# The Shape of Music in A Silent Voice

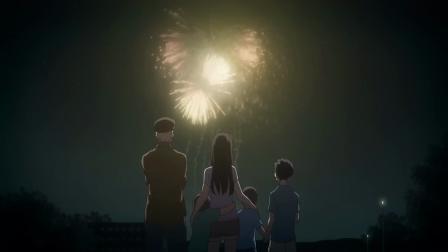(4:11)
Both versions of this story have many side characters, but the serialized nature of the source material allowed each of them to get significant coverage,
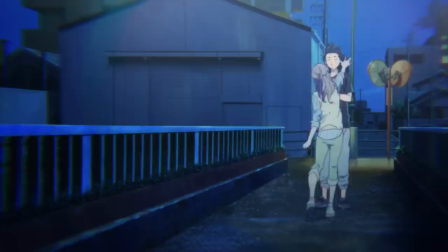(4:19)
mostly with the purpose of parsing out their own personal struggles to run parallel to Shouya himself.
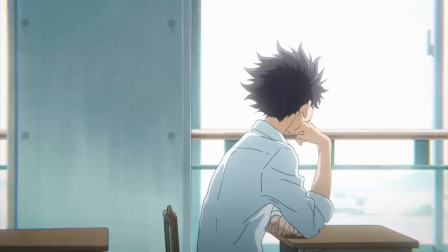(4:24)
And while they do all spread their wings in the film, the feature length runtime would never be able to give them closure on the same level, lessening the interpersonal drama.
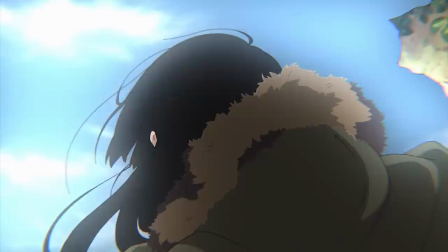(4:33)
However, having seen her two other films, director Naoko Yamada isn't as interested in using characters for the sake of plot progression,
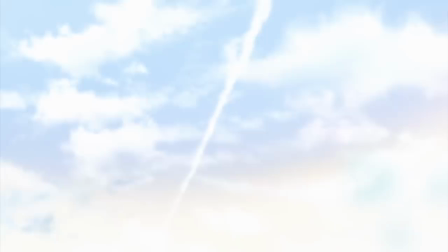(4:40)
but instead fleshing out the characters with a heavy emphasis on subtle audiovisual cues.
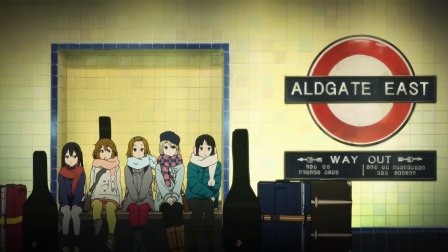(4:45)
She's described herself as a method director, intensively trying to get into the character's shoes by giving her work a lived in and tactile sensation.
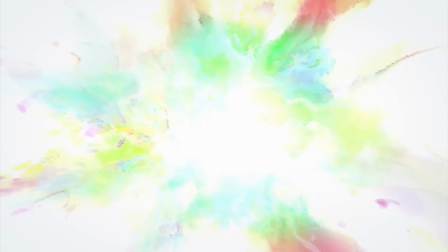(4:53)
But while Keon and Tamako achieve this visually, I think a silent voice is the first time that level of tangibility was achieved musically.
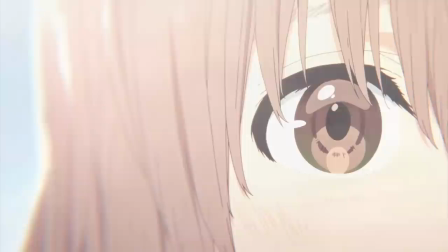(5:04)
In interviews she said she was closely involved with the music's production,
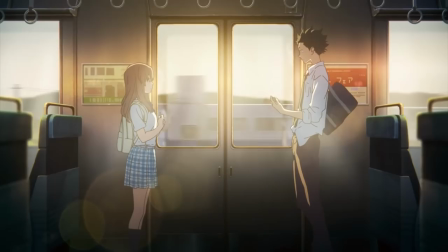(5:08)
even suggesting various visual influences, such as paintings, for the composer to try and interpret into sound.
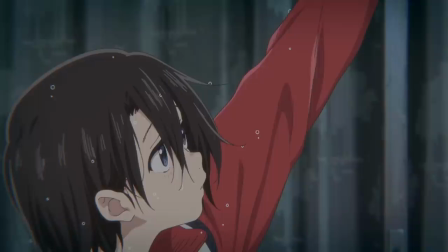(5:14)
I don't think there's much point in interpreting his interpretations,
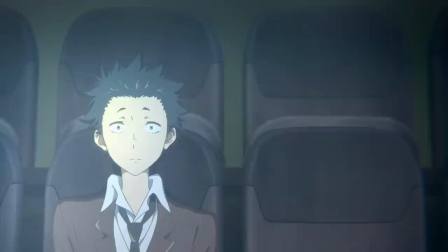(5:18)
but it's clear there's an attempt to reconcile a sense of authentic sound with Yamada's signature visual techniques, creating a sensory experience beyond anything she's ever worked on.
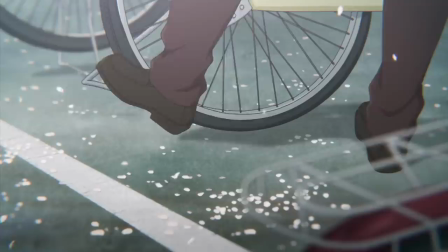(5:28)
Of course, perception doesn't work like an on-off switch. That D major chord progression I mentioned does eventually get embellished and developed into more cohesive tracks,
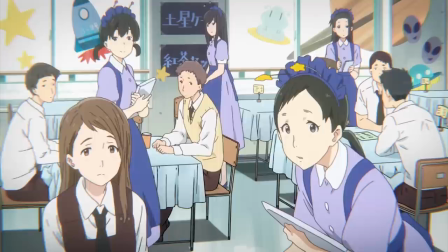(5:37)
but it's the way the attack of the notes are altered that coincides with the state of Shouya's self-isolation.
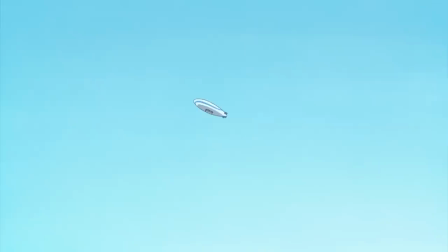(5:46)
Although this blurred feeling doesn't go away that often, sometimes a bit of clarity comes along in the form of a xylophone.
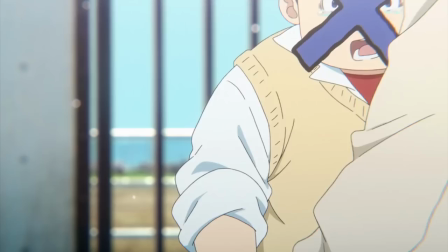(5:55)
Such as when Shouya finally finds a friendless loner he can relate to.
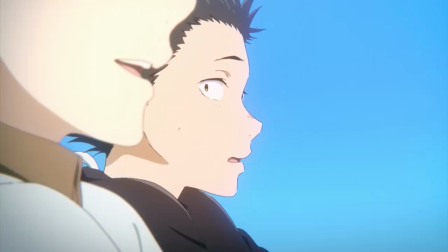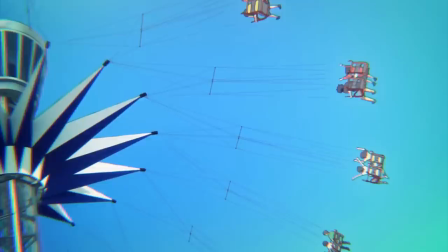(6:04)
At the amusement park, the mic focuses on the strings more than the hammers that hit them for a gentler effect.
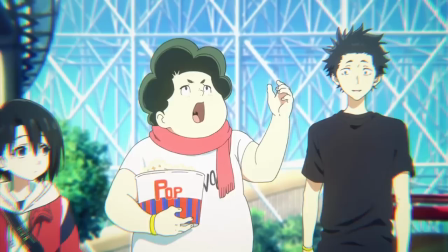(6:10)
The D major progression returns again, but this time with an affirming sense of levity that Shoya hasn't really felt before.
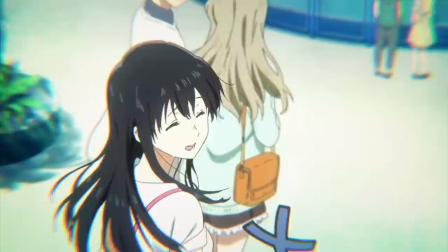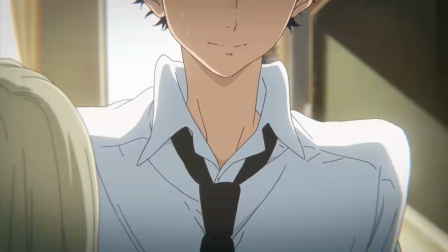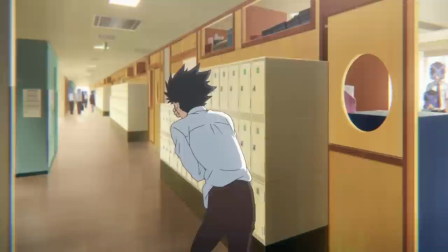(6:27)
As a contrast, when his past is brought up again for the whole class to hear, each noise has a staggering weight to it that drags the harmonies farther and farther down.
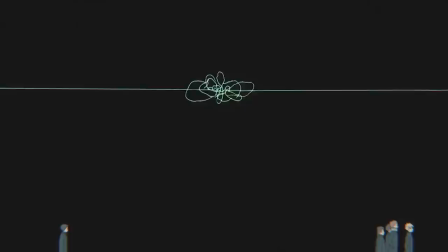(6:41)
This forethought may come as a surprise since Kensuke Ushio's background is predominantly in techno, and even this film has some overlap with his solo work.
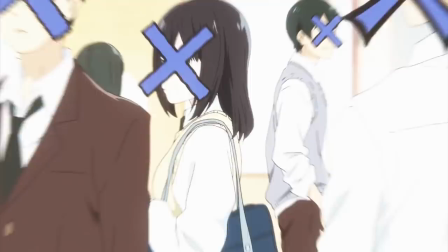(6:50)
The texture is often a loop that gets established and repeated before other instruments get gradually overdubbed above and below.
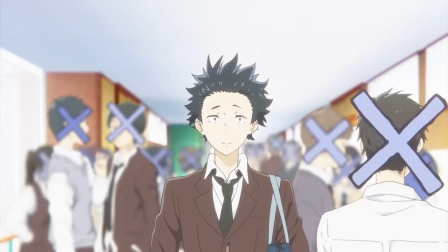(6:57)
However, the only time the film does try to create a totally seamless synth-based effect is when Shouya begins shutting people out.
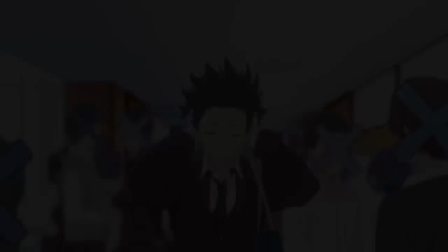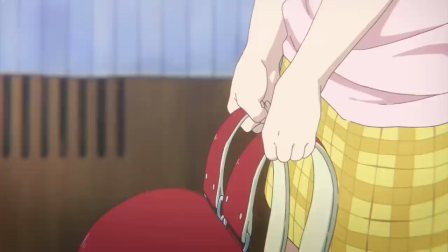(7:10)
But if we were to go back to Shoko's introduction,
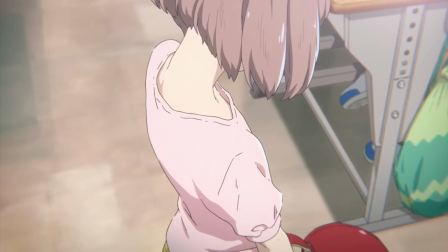(7:14)
you'll notice how the notes are unevenly spaced and laid totally bare with seemingly no association between them.
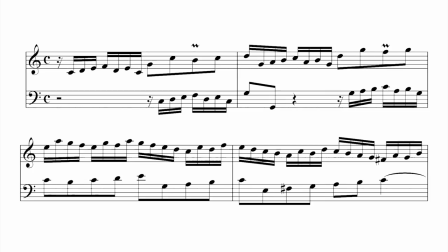(7:20)
But if you pay close enough attention, it's actually Bach's invention in C major.
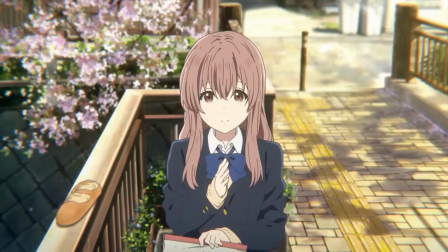(7:28)
Bach wrote his collection of inventions specifically for teaching his keyboard students, and this one was at the very start, the absolute fundamental exercise for learning how to make separate voices interact.
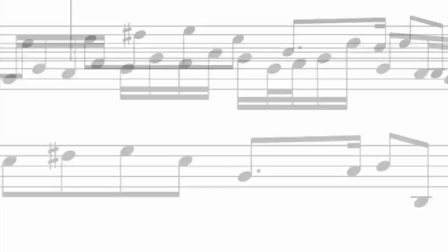(7:39)
Yeah, they're literally called voices. That's the term for a single musical line in traditional western composition.
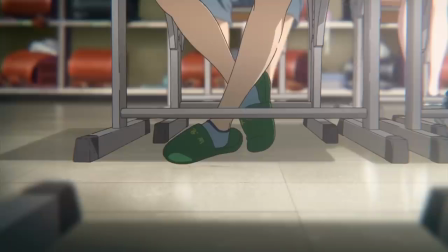(7:48)
As incomplete as it all sounds, this is ironically when the music is at its most cinematic,
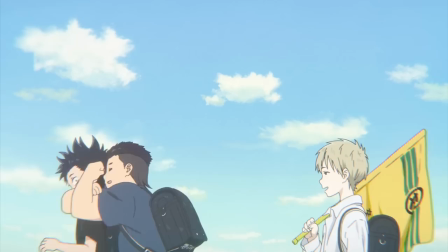(7:53)
instantly responding to on-screen developments while blurring together the voices of the invention, as well as the characters.
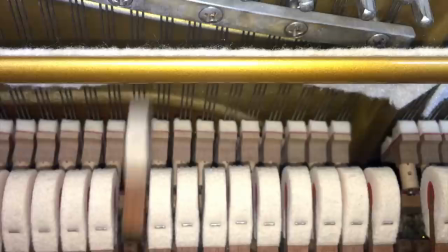(8:00) You can't do it together!
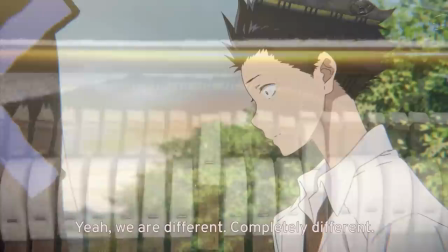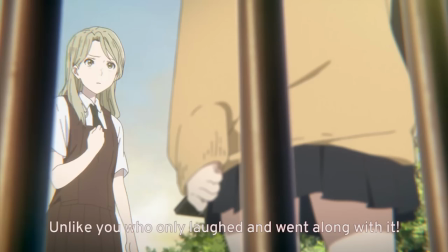(8:08) No. No. You're the only one that you were talking about!
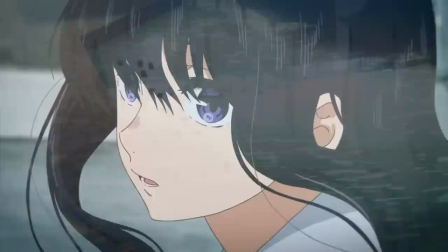(8:15)
Many composers and teachers from throughout history and today have a background in piano.